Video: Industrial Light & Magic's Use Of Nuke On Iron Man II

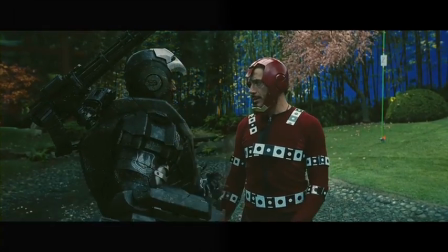0:02 You have a big gun, you are not the big gun. Tony, don't be jealous. No, it's subtle, all the bells and whistles.
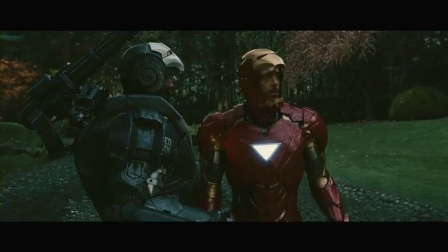0:08 Yeah, it's called being a badass. Fine.
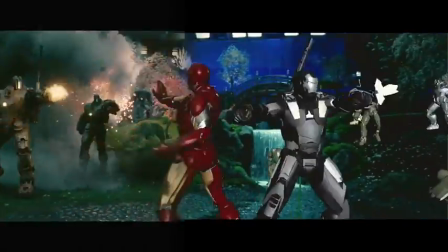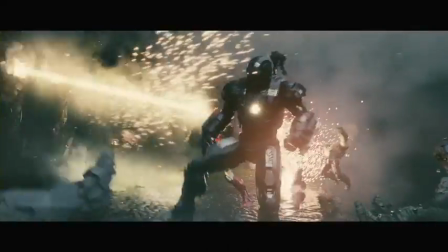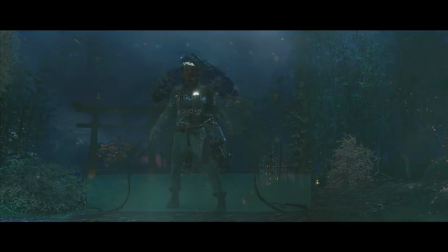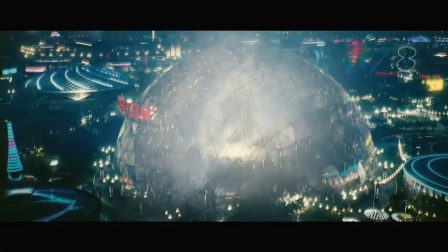This particular sequence that I'm going to show you is one that was kind of put in at the very end and had additional stuff that we hadn't really anticipated needing to do. And, you know, when it was initially designed, we were going to be actually setting back.
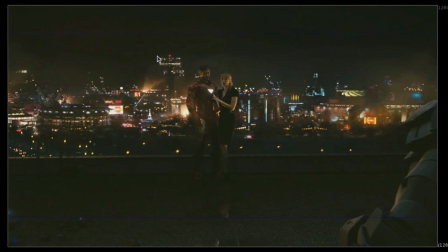0:57 The whole event was going to take place on top of this tower back here in the back. We had roughly 35 shots, I believe, that this had to be kind of spread out amongst. Some of them were a wider shot like this. Some were very long lens, very in tight, very intimate moments where you would see even less of the, basically, background. And, of course, along with that, what we need to do is set up some form of continuity between the shots. Nothing worse than cutting from one shot to the next shot and then suddenly realizing, well, that fires in the wrong position or a different position than it was before. So what we came up with was an approach that was different than an approach we used earlier in the movie where we actually made a 360 degree panorama psych that would allow us to move the digital camera anywhere we wanted to within that environment. The feeling here is since we were pretty much kind of in the same angle and it was just either pushing in or looking a little left or looking a little right, we didn't really need to go to the route of building a full 3D environment that we could move around in.
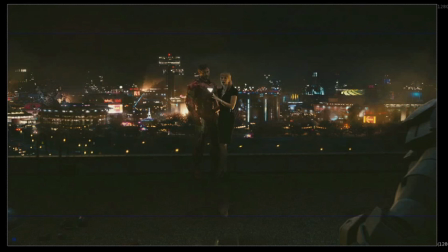2:13 Now, for this background, like I said, you know, a little interesting story about this is that, you know, as I mentioned, they were shot on top of a metallic roof to match this here so we were unable, of course, to just extract them out. We actually came back in and did the rotoscoping to isolate them out from the plate.
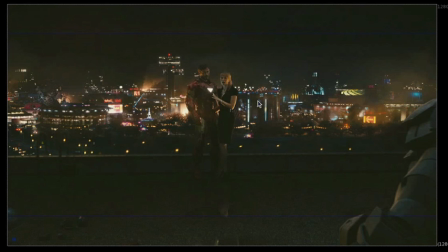2:31 We actually had to do a little bit more of relighting because since they were initially going to be up here, there was more firelight hitting them and there was a bank of lights right along kind of their ankle level as well that was illuminating them. So we had to try to relight the blue screen a little bit to that.
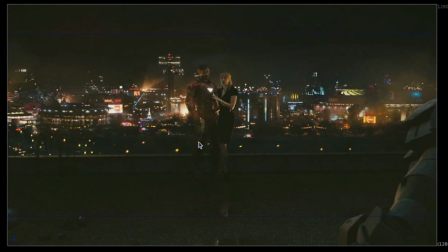2:47 And actually, you know, that lighting in the blue screen actually is what was driving for us about how we would put together the background. You know, we purposely tried to put flame to the left, flame to the right, so that we had justified this light source. So is it accurate? Probably not. I mean, you probably would not get that much exposure on the left and right side of the faces. But by creating a background that kind of simulates that, you're able to cheat it in, and it takes the curse off of that blue screen feel, which is always something we're trying to do. Now, you know, a lot of times what we do for this texture, we had to find a roof texture. We actually went out and with a still camera shot a rooftop texture that
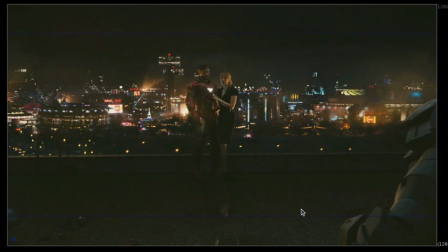3:32 we then brought into the composite it and color timed it back into the background. We also came along, it felt a little boring there, needed stuff, so we added trash up there. And then we actually put a little bit of a water reflection in there just to give a little bit more interest to it.
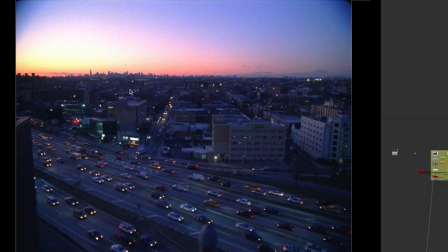3:50 So this is one of the backgrounds that we shot. They shot it, of course, about dusk. Since it is a night shot, they decided to go this route instead of a day for night because we would get a lot of car lights on and it was kind of done around rush hour and would give a lot of movement to the plate,
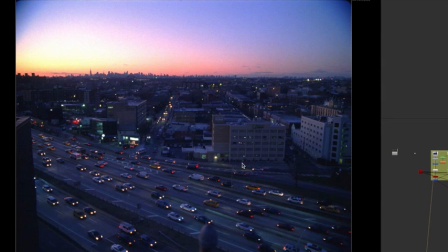4:07 give it a lot of life. Now the danger with doing something like that is you have to do a plate stitch.